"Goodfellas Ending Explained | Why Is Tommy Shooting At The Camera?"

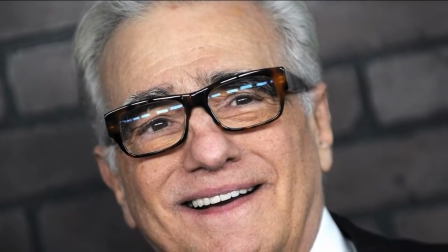[4:15]
It's simply a homage to The Great Train Robbery. It probably isn't really anything too deep or allegorical.
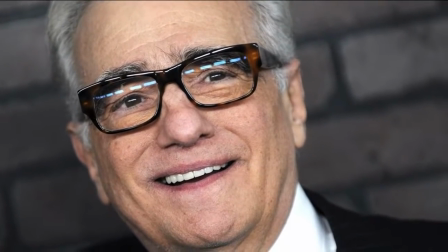[4:22]
It might be an unconventional shot to insert just before the final shot of the film, but Goodfellas is full of narrative methods that were unconventional at the time.
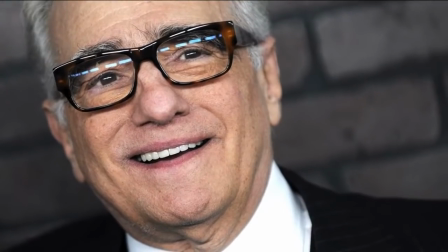[4:31]
But film fans can still ponder as to whether there is a way in which the shot of
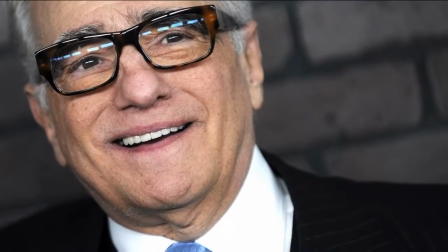[4:37]
Pesci shooting at the camera works within the narrative or has thematic depth to it.
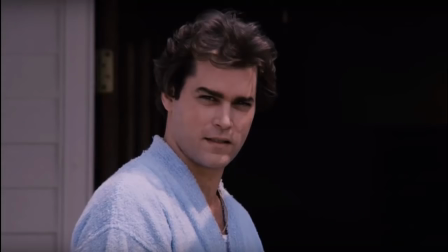[4:42]
It could be seen with Henry looking at the camera, the shot of Pesci,
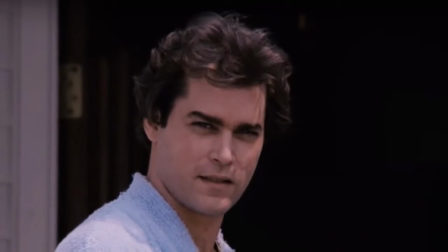[4:46]
and then the cut back to Henry smiling as he walks back into his new home, as Henry actually looking at Tommy,
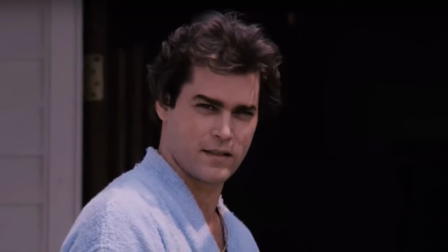[4:53]
who in this case is the representation of the mob life, and Henry turning his back on Tommy is him turning his back on the life,
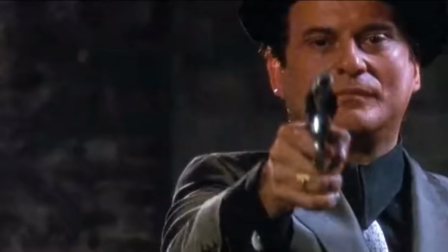[5:01]
and Tommy shooting the gun, almost like a warning from above,
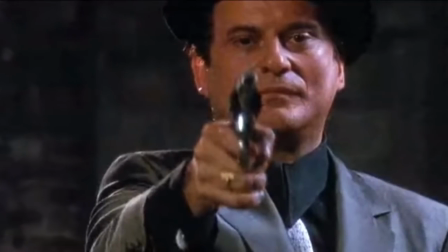[5:05]
or below. in this cautionary tale from a character who also lived the life, and it killed him.
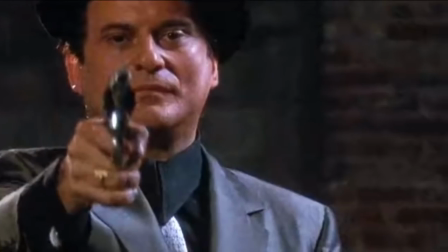[5:12]
Pesci firing the gun at the camera can also quite simply project the idea that Henry Hill has to live out the rest of his days looking over his shoulders,
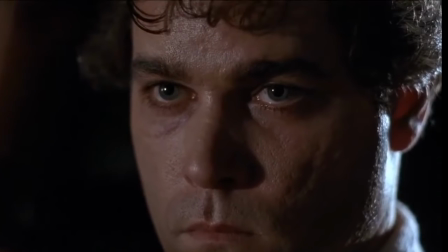[5:21]
lest a mobster sneaks up behind him and delivers a bullet-based punishment for turning rat.
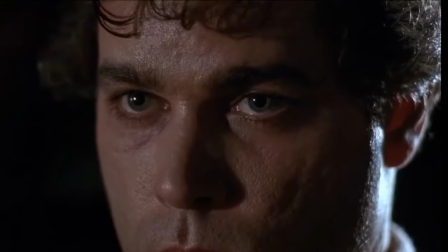[5:27]
The ending can also be seen as a visualization of the reality of the gangster lifestyle for us as the audience,
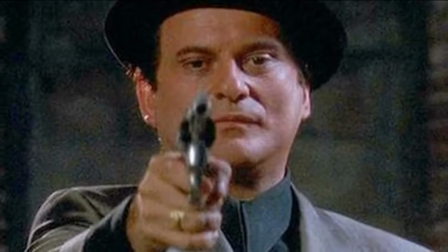[5:34]
on the outside looking in the sense that when we think of gangsters, especially gangsters on the big screen,
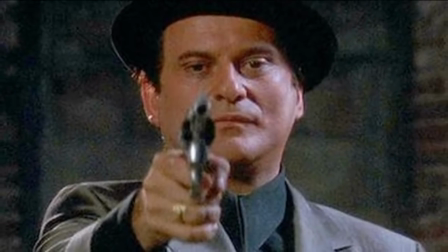[5:41]
this image of Joe Pesci pretty much sums up the archetypal mobster look.
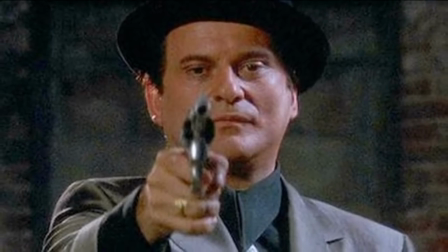[5:46]
The hat, the suit, the gun, the senseless violence in the action of shooting at the camera for no reason,
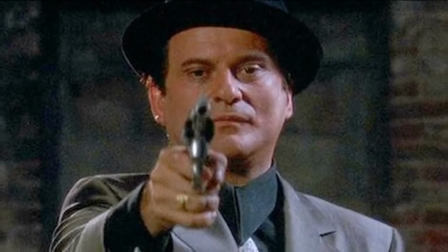[5:52]
even the choice of actor who is most known for and typecast as a gangster.
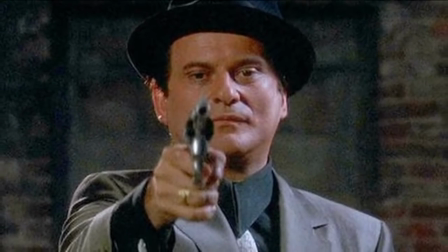[5:57]
He looks so cool, so macho, and as men we're envious of him. We've just sat through an entire film where these guys get away with whatever they want.
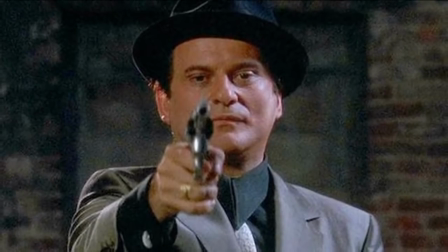[6:06]
We see this image of the ideal gangster, but then we cut to Henry Hill,
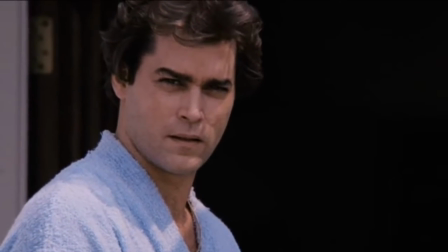[6:11]
in his slippers and nightgown, having to live the rest of his life in fear and as a schmuck, as he puts it.
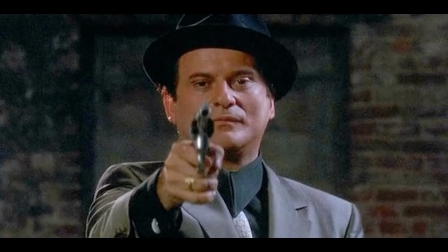[6:18]
And it's like the film is telling us, this is what you think of when you think of gangsters, but this is a real gangster, and look how his life ended up.
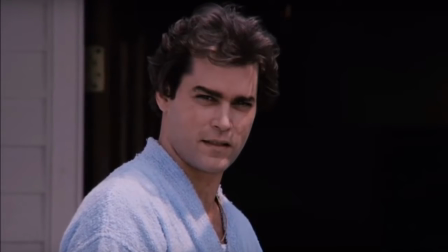[6:26]
And also, for those who didn't quite get the message of Goodfellas, if they look at the final shot of Tommy shooting at the camera and are thinking,
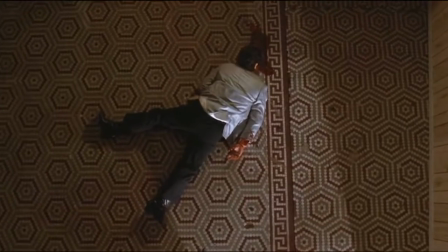[6:34]
this guy looks so cool, they probably should take a second to remember how this character ends up in the film.
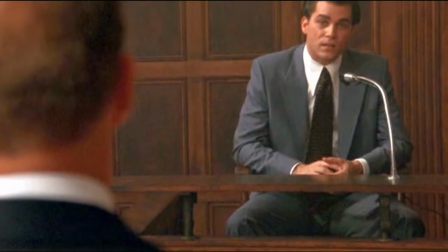[6:41]
Another interpretation could be that it's signalling the death of Henry,
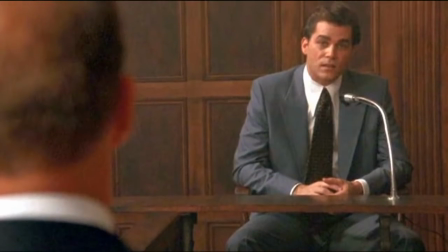[6:46]
not in the sense that he dies at the end of the film, but in the mob culture,
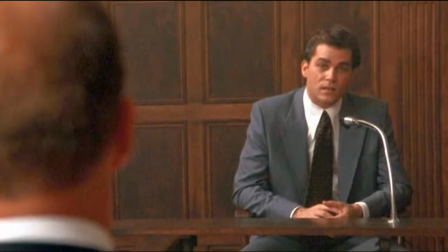[6:51]
nothing is worse, no status is lower than that of a rat, which Henry has become.
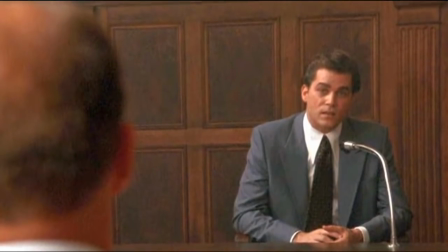[6:57]
Not only has he ratted out his friends, but in doing so he's given up the life of the gangster.
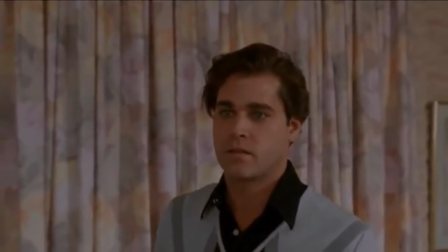[7:02]
His high status where he can get away with just about anything is gone now. He's back down at our level.
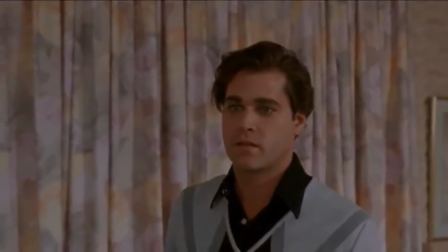[7:08]
The life of the 9-to-5er, the taxpayer, the schmucks and the bums.
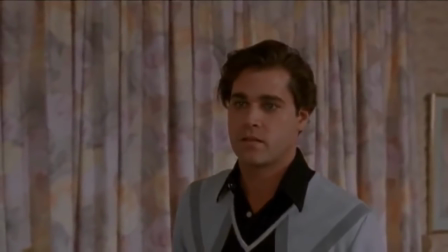[7:13]
He has to wait in line just like everyone else.
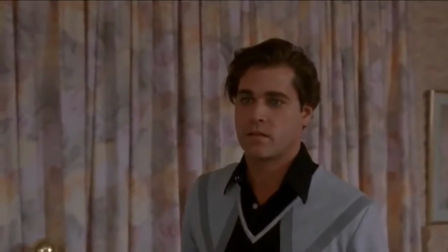[7:16]
And as Henry's narration tells us, the fact that he can no longer live the life, quite hilariously, is his biggest regret.
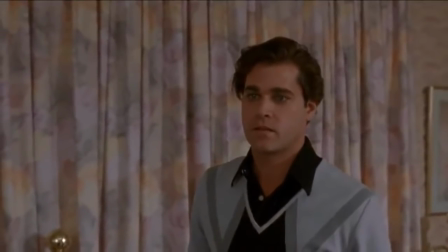[7:23]
It's a fate worse than death for the mobster.
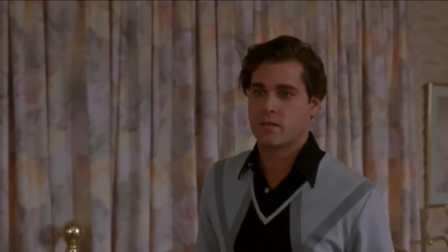[7:26]
It is death, seeing as though his gangster life has been terminated, and this is symbolized in Pesci shooting at Henry.
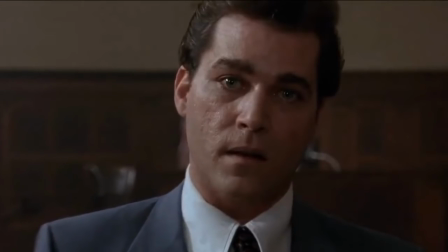[7:34]
The idea of Henry being lowered down to our level is also referenced in the courtroom scene that precedes the ending of Goodfellas,
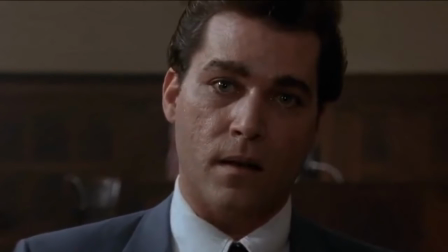[7:42]
where Henry breaks down his narration, breaks the fourth wall, comes right up to the camera and talks to us,
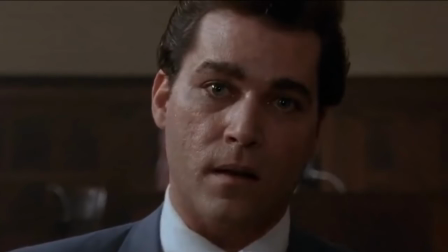[7:48]
face to face. Now he's been brought down to our level, his story is now over.
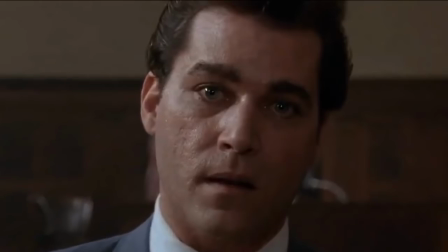[7:53]
It's as if Henry being demoted down to our level, from gangster to average Joe,
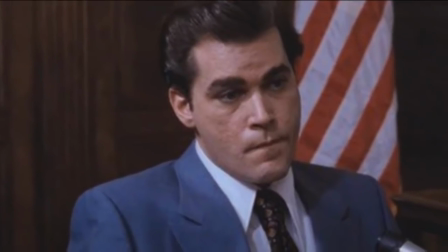[7:58]
is incorporated into the structure of the film itself, as he goes from narrator to simply being another character.
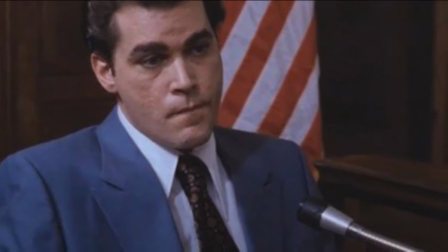[8:05]
This interpretation doesn't quite work, because even after the courtroom scene, Henry continues his narration, but it's still a theory I like.
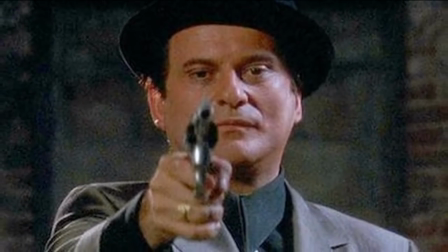[8:13]
So what are your thoughts on the ending of Goodfellas? And what do you make of the shot of Joe Pesci emptying his pistol at the camera?
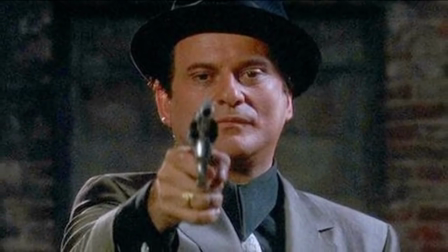[8:21]
Let me know in the comments below, and thanks for watching.